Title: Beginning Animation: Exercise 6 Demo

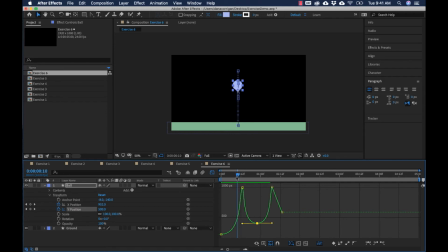[8:15]
And they travel from about 3/4 to the ground very, very quickly. The rest of the frames, they're hovering at the top. Okay. So this one, let's give it a handle.
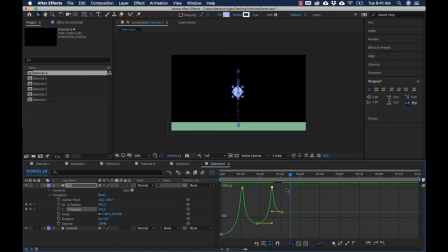[8:33]
And I'm going to copy and paste this keyframe. I want the floor to be in the same place. Okay. See how that looks.
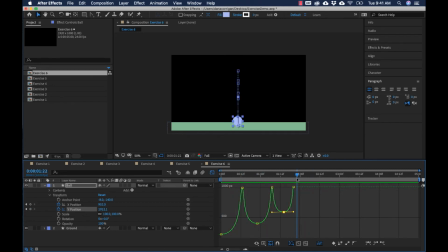And let's grab the ball and move it up. And I don't want it to go as high because the ball is losing energy.
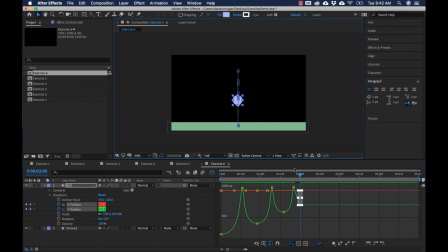[9:02]
There's nothing to keep it bouncing at the same rate. It should be weakening and weakening. There we go. Then go a few frames ahead. Grab this key, copy, paste.
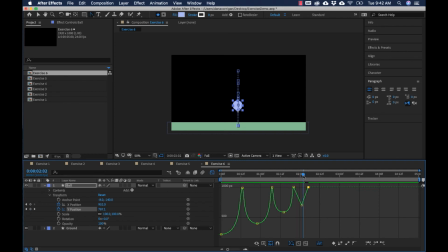[9:17]
And again, a triangular shape like this, where it goes straight up and then straight down, usually implies that it's hitting something. But it's not hitting something, it's just bouncing in place. So if it's just bouncing in place, or even if it's moving around, unless it's hitting something, it's typically going to be moving in arcs.
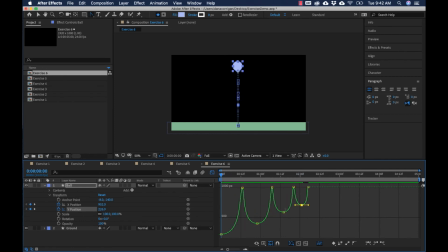[9:37]
So we have an arced path here, even though it's a path of an up and down path. So these arcs are just representing the easing of the object. Okay, and grab the ball.
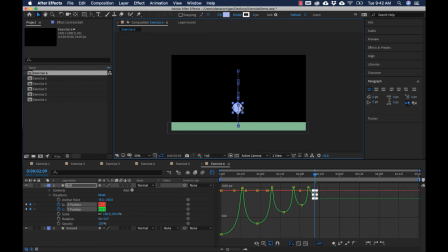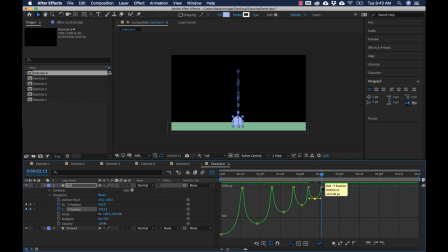Okay, and then the ball has lost a lot of energy, so maybe just
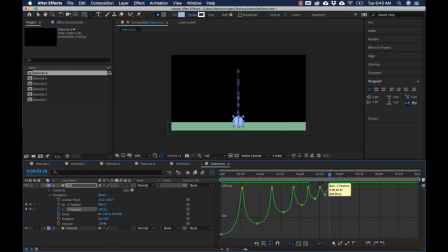[10:31]
movement starting to be minimal. Let's see if that works.
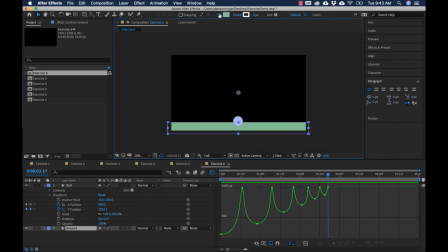[10:46]
Okay. Let's change the green background color to something with a little bit more contrast. There we go. So we can see the ball more easily. Okay, grab the ball.
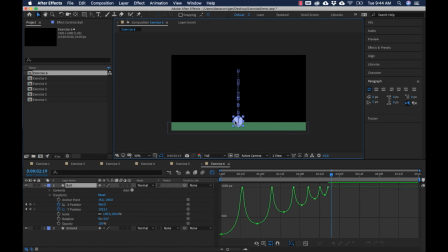[11:07]
Oops. Gotta make sure we're grabbing the ball. There we go.
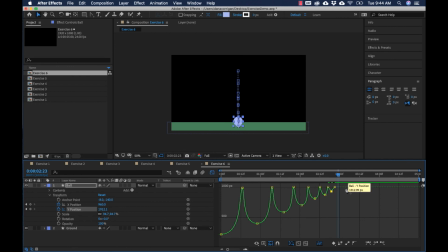[11:27]
And I'm just going to copy this key, but just move it down. Paste. Okay, so there should be barely anything now.
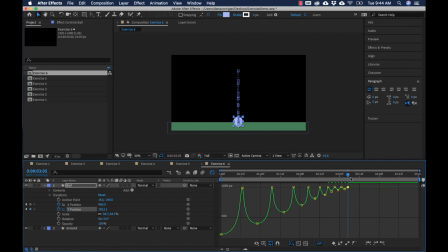Copy paste. Okay. And maybe repeat this one more time. Oops.
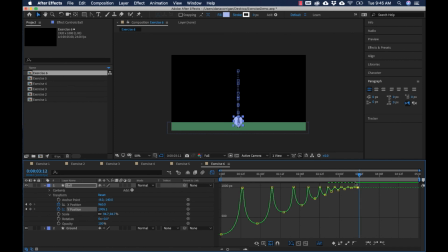Okay. And let's grab the convert vertex and give these arcs. They're going to be so minimal, probably won't even really notice them too much, but